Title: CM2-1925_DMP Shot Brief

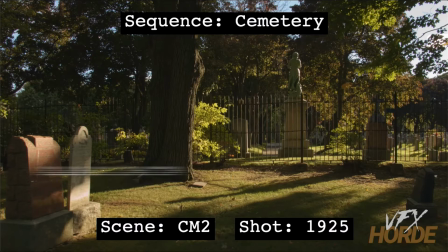0:04 This is Garrett Fry, the 3D digital map painting sequence lead for the cemetery sequence, and we're taking a look at shot 1925.
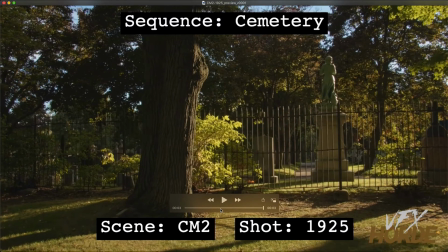0:12 So let's go ahead and play that. So in this shot, we're kind of drifting closer and closer to this tree,
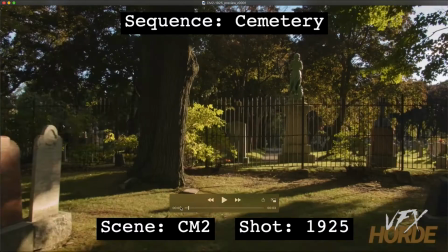0:21 but the tree is not really the point of the shot. The point of the shot is whatever is in here in this space right in the middle.
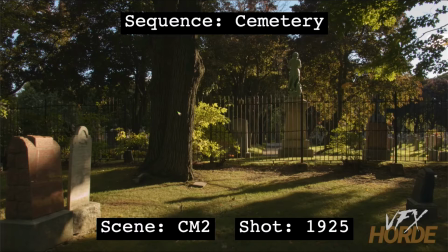0:29 And you, as the map painter, are going to be adding that centerpiece to this shot. So like right now, this shot doesn't have a lot of meaning or purpose to it, but so with the element that you are including here right in the center of shot,
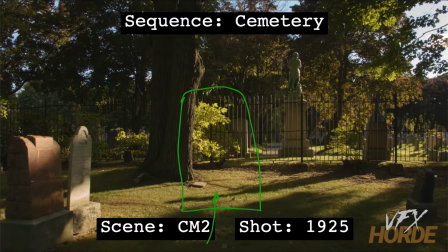0:47 you are giving this camera movement purpose. And so it's a hero element. It's the purpose of the shot. It has to do with the story narrative. And so it's a pretty important element that you're going to be adding here. So whatever that may be.
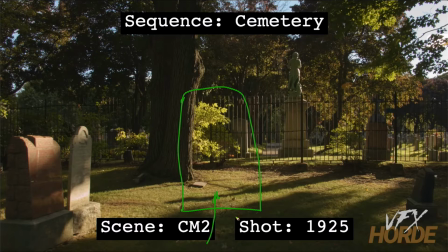1:05 And so you can go through the photo library and find a bunch of really high res cemetery gravestones, markers, obelisks, statues, all kinds of different stuff that you can put into that spot. So in addition to that, as the primary purpose of your work,
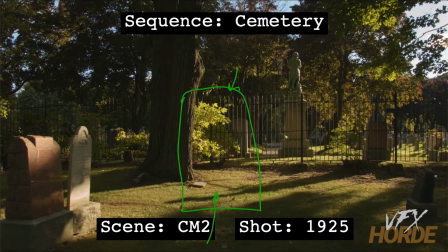1:24 you have some secondary tasks that you would need to do, which is include more gravestones all throughout here. And so you're going to need to design the shot so that it looks pleasing in a way that this is the primary focus of the shot,
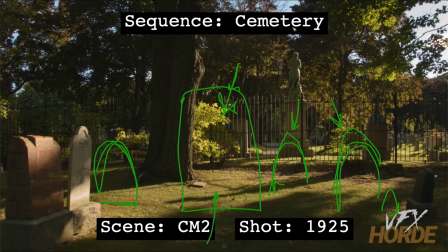1:41 and then these are only secondary to this main hero gravestone. So anything that you do add in, you're going to need to make sure that you make a place for that in your shot with a shadow on the ground.
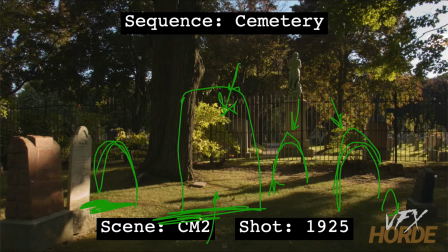1:59 So you'll have to redo some of the shadow work. You can see this guy right here, this gravestone, how that casts a shadow all the way across there. And so these are really, really long shadows that you're going to need to be putting in place and affecting the ground.
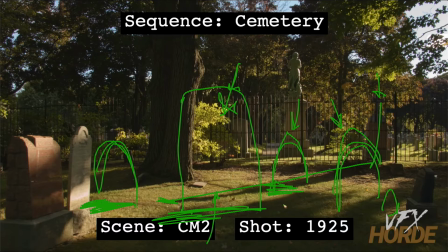2:18 And the ground is kind of not very level in some areas, and so you might be seeing some slipping of your patches. So you need to adjust for that in your geometry for your projection.
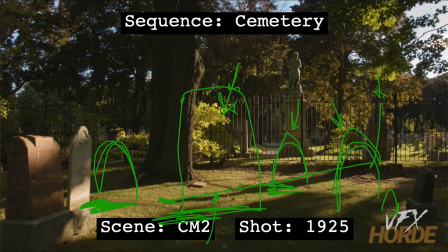2:33 So you have to go through and do a bunch of tests. So none of the gravestones that you added here can be just simply 2D composited. It has to be composited in 3D through a projection on cards, at least, maybe cards for stuff that's back here behind this stuff.
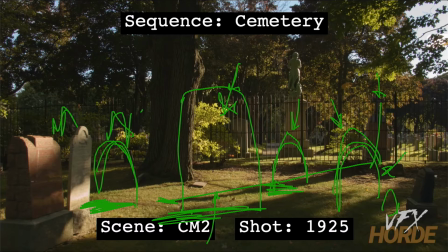2:52 Everything that's closer than that, you're going to have to put on something probably a little more complex than just a card. As to what that complexity is, you're going to have to just test the shot. So run the shot through, look at the parallax of some objects that you put in 3D space,
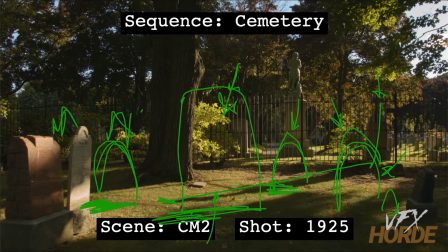3:09 and you'll be able to tell what you can get away with. In that you can you can start with a photo and model behind it, or you can start with some of the photogrammetry assets that we have and base some of your projections off of that.
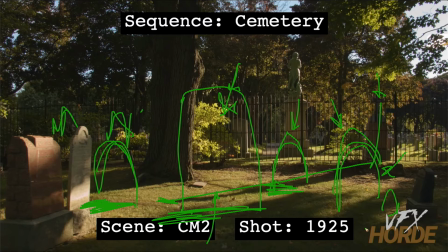3:26 But everything needs to be 3D because it's a 3D camera move. And you have a really great opportunity with some things like you can see the statue right here where it has this really amazing rim light. This tree has a really amazing rim light on it.
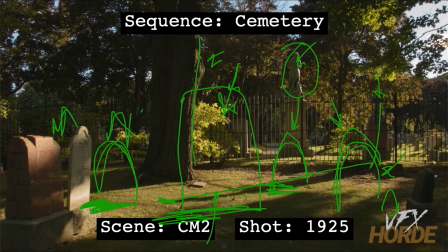3:44 So all the elements, make sure that you're just really kind of utilizing the opportunity for beautiful lighting here. If that means that you have a gravestone here and then you rotate it so that it can get more of that edge light, then so be it.
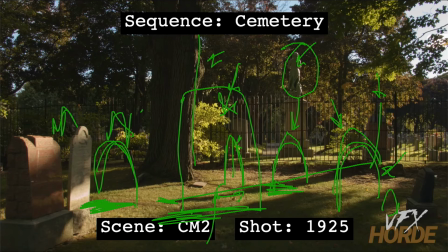4:02 So it's just all about making the shot look beautiful.
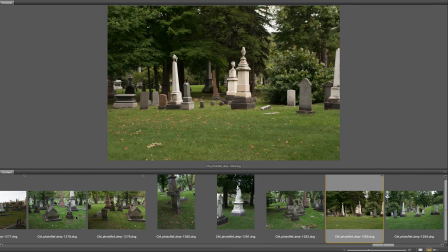4:06 Before starting out on the shot, it's really important to familiarize yourself with the extensive photo reference in the library.